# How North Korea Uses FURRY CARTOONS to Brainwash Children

The seasonal partitions with this show are admittedly cryptic. The first four episodes were all produced at the same time. This was the original miniseries and the extent of the show's initial scope. The animation in these episodes is actually very impressive.
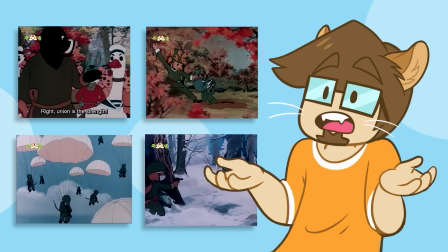41:27 The smooth motions and frequent use of animating on ones makes it punch well above what you'd expect from a show like this.
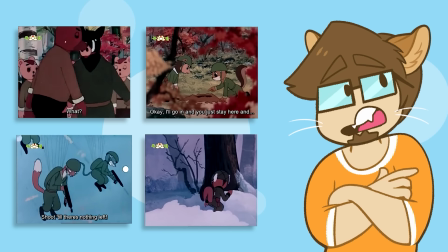41:33 Sure, there is frequent animation reusage, especially for weasels, but no more than most cartoons tend to do.
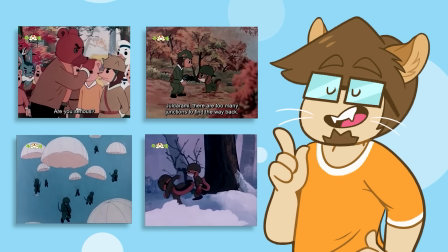41:40 The action sequences are also very impressive, with frequent use of things animating across the screen in perspective,
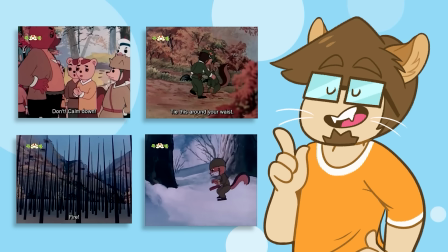41:46 motion from Squirrel that feels full of dynamicism and momentum too.
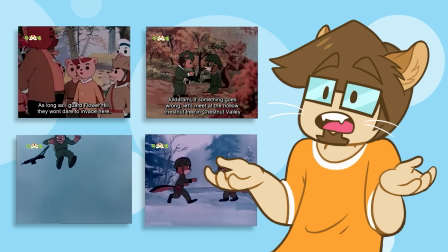41:50 There are a lot of animations for basic movements outside of the fight sequences as well,
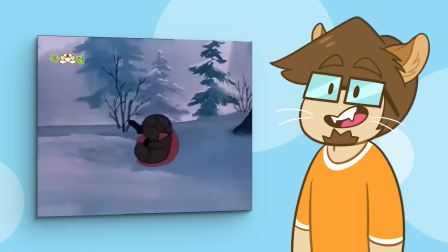41:55 and of course a lot during the fights, all done at a flat profile angle. Not sure if this was done because it's easier to animate at a simple angle like that,
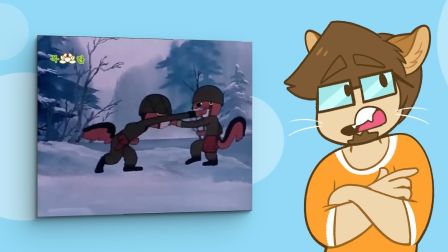42:04 or because they were using rotoscoping sometimes, which would actually explain all the animating on ones.
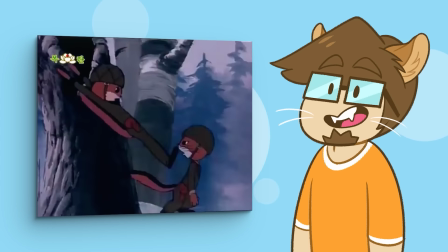42:10 And shooting references at a flat angle would be the easiest reference to set up.
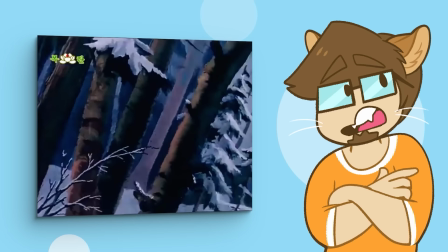42:14 The first batch of episodes' biggest weakness, though, is probably just the general art direction.
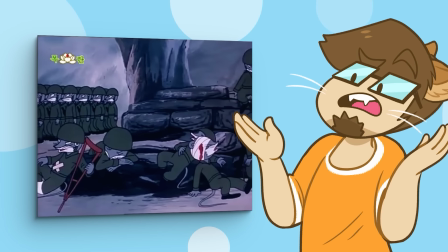42:19 Nearly every character looks exactly the same as every other character of the same species,
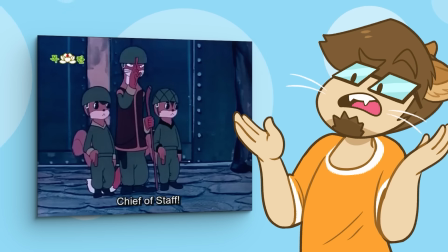42:25 which can make the following scenes difficult when you aren't always sure who is where.
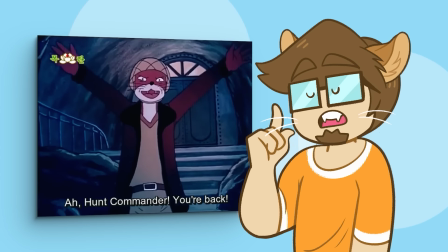42:29 This would probably be mitigated a bit if you're a native Korean speaker and the voices can help narrow that down. But between not speaking the language and the audio quality not being the best, it can be hard to tell the characters apart by sound alone.
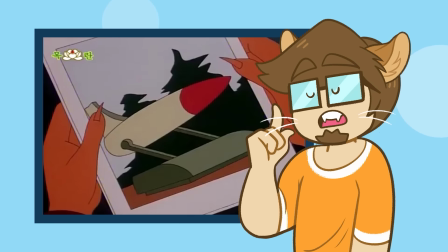42:43 The second batch of episodes completely switched techniques, moving to an animation style with far lower frame counts, more in line with what you'd expect from TV animation.
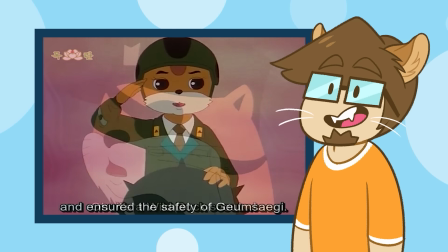42:52 But the art direction becomes a lot more inventive and vibrant. Squirrel and Hedgehog both are slightly redesigned with brighter colors.
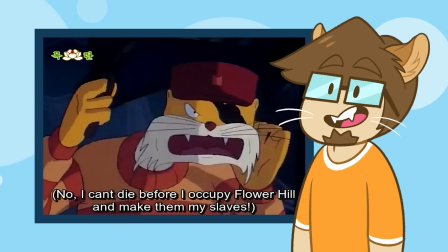42:59 The weasels have distinct outfits and visual accessories to tell them apart from each other now. The environments evolve from simple, if beautiful,
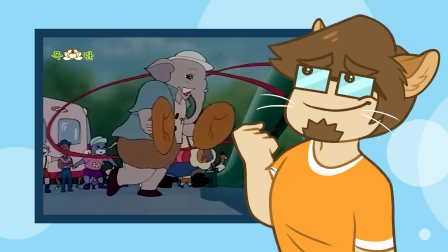43:07 paintings of forests and caves with olive drab military equipment to much more inventive and abstract architecture and environment designs.
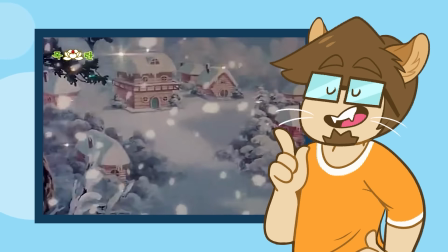43:15 Flower Hill itself gets a lot more urban locations and actual architecture,
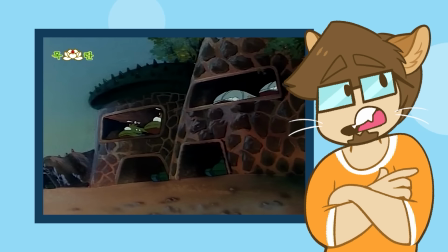43:20 which helps ground the weapons and technology that seem to sprout out of nowhere in the original miniseries,
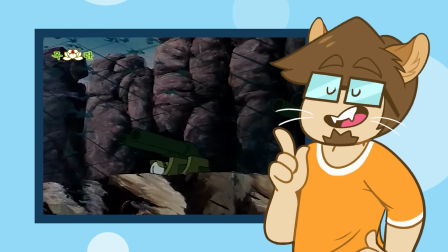43:26 along with playful vehicle designs that get a fair amount of screen time.
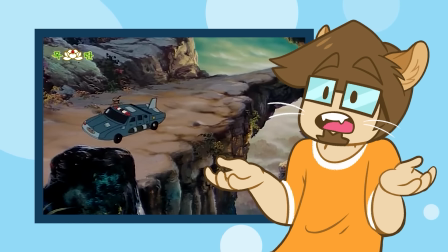43:30 It honestly feels like this batch of episodes visually was heavily inspired by Speed Racer,
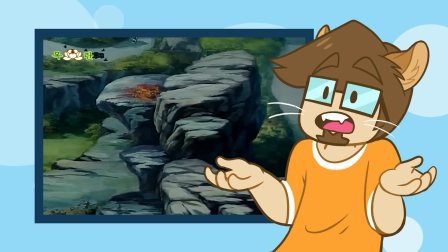43:36 from the multiple car chase sequences and transforming vehicles to the general animation and character design.
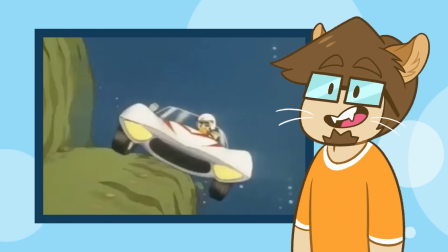43:42 It feels like it's drawing heavily on the golden age of anime. The writing in this batch of episodes also gets more complex, being a time skip after the conclusion of the original miniseries, with the main Squirrel still undercover behind enemy lines.
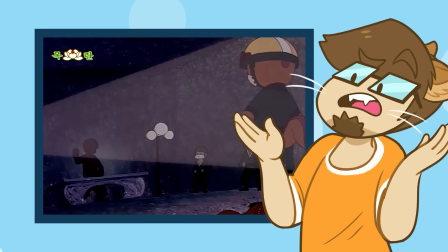43:56 The story is actually pretty impressive for what is essentially a children's cartoon.
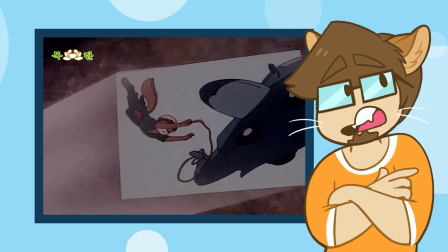44:01 Instead of the simple good versus evil sell toys that so many other cartoons would do, there's a fair amount of political intrigue,
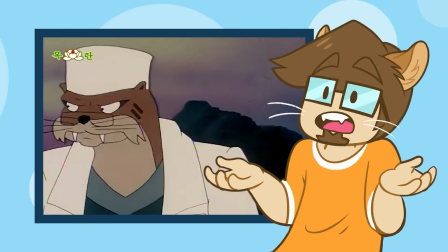44:08 power struggles, and infighting as multiple factions inside the enemy group vie for power,
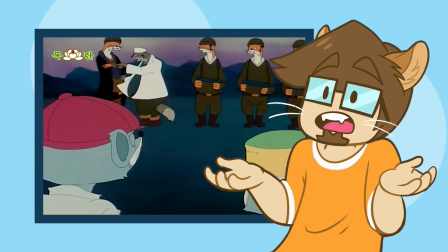44:14 and both Squirrels struggling to stay incognito while reporting back to Flower Hill.
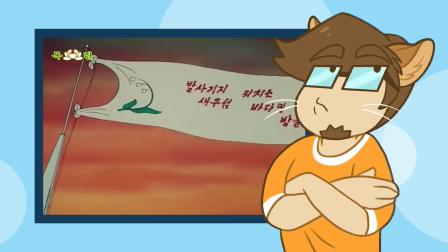44:19 Its ambition is surprisingly complex.
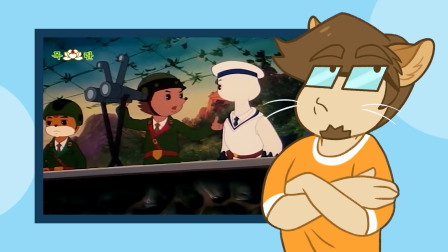44:22 And I found that this batch of episodes a lot easier to settle into and enjoy as its own thing. Perhaps it was the campier art style that disarmed me more to the goings-on.
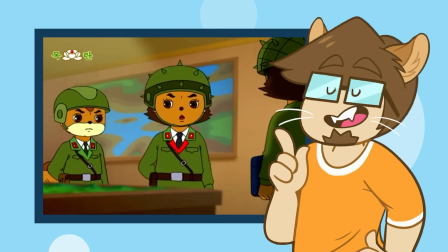44:33 Starting with episode 25, the show transitions from cel animation to digital art, and the aesthetic evolves even further.
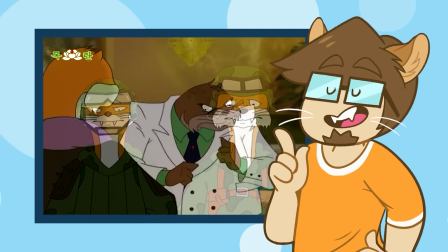44:41 Characters start having more detailed outfits, members of the same species have different color palettes and body types,
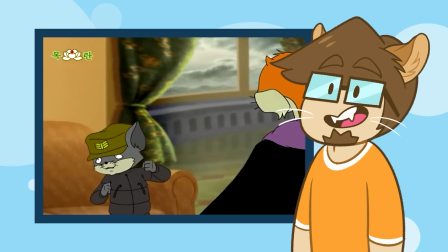44:47 and we even get some more complicated digital painted effects, like water.
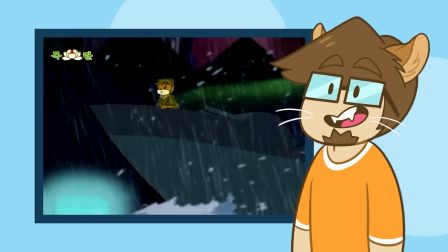44:50 The switch to digital also lets them do more with panning and zooming for slightly more dynamic shot composition.
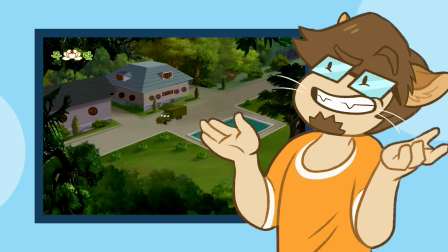44:57 But that doesn't mean we don't get the occasional animation error, though.
Wait a minute!
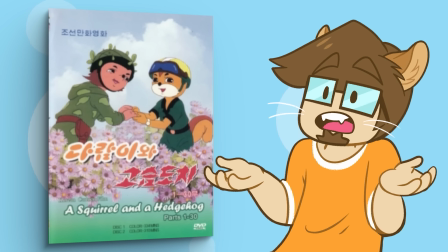45:07 But overall, revisiting Squirrel and Hedgehog was bittersweet for me. I'm glad I had more context to better understand the series and truly sink my teeth into its convoluted but admittedly ambitious plot.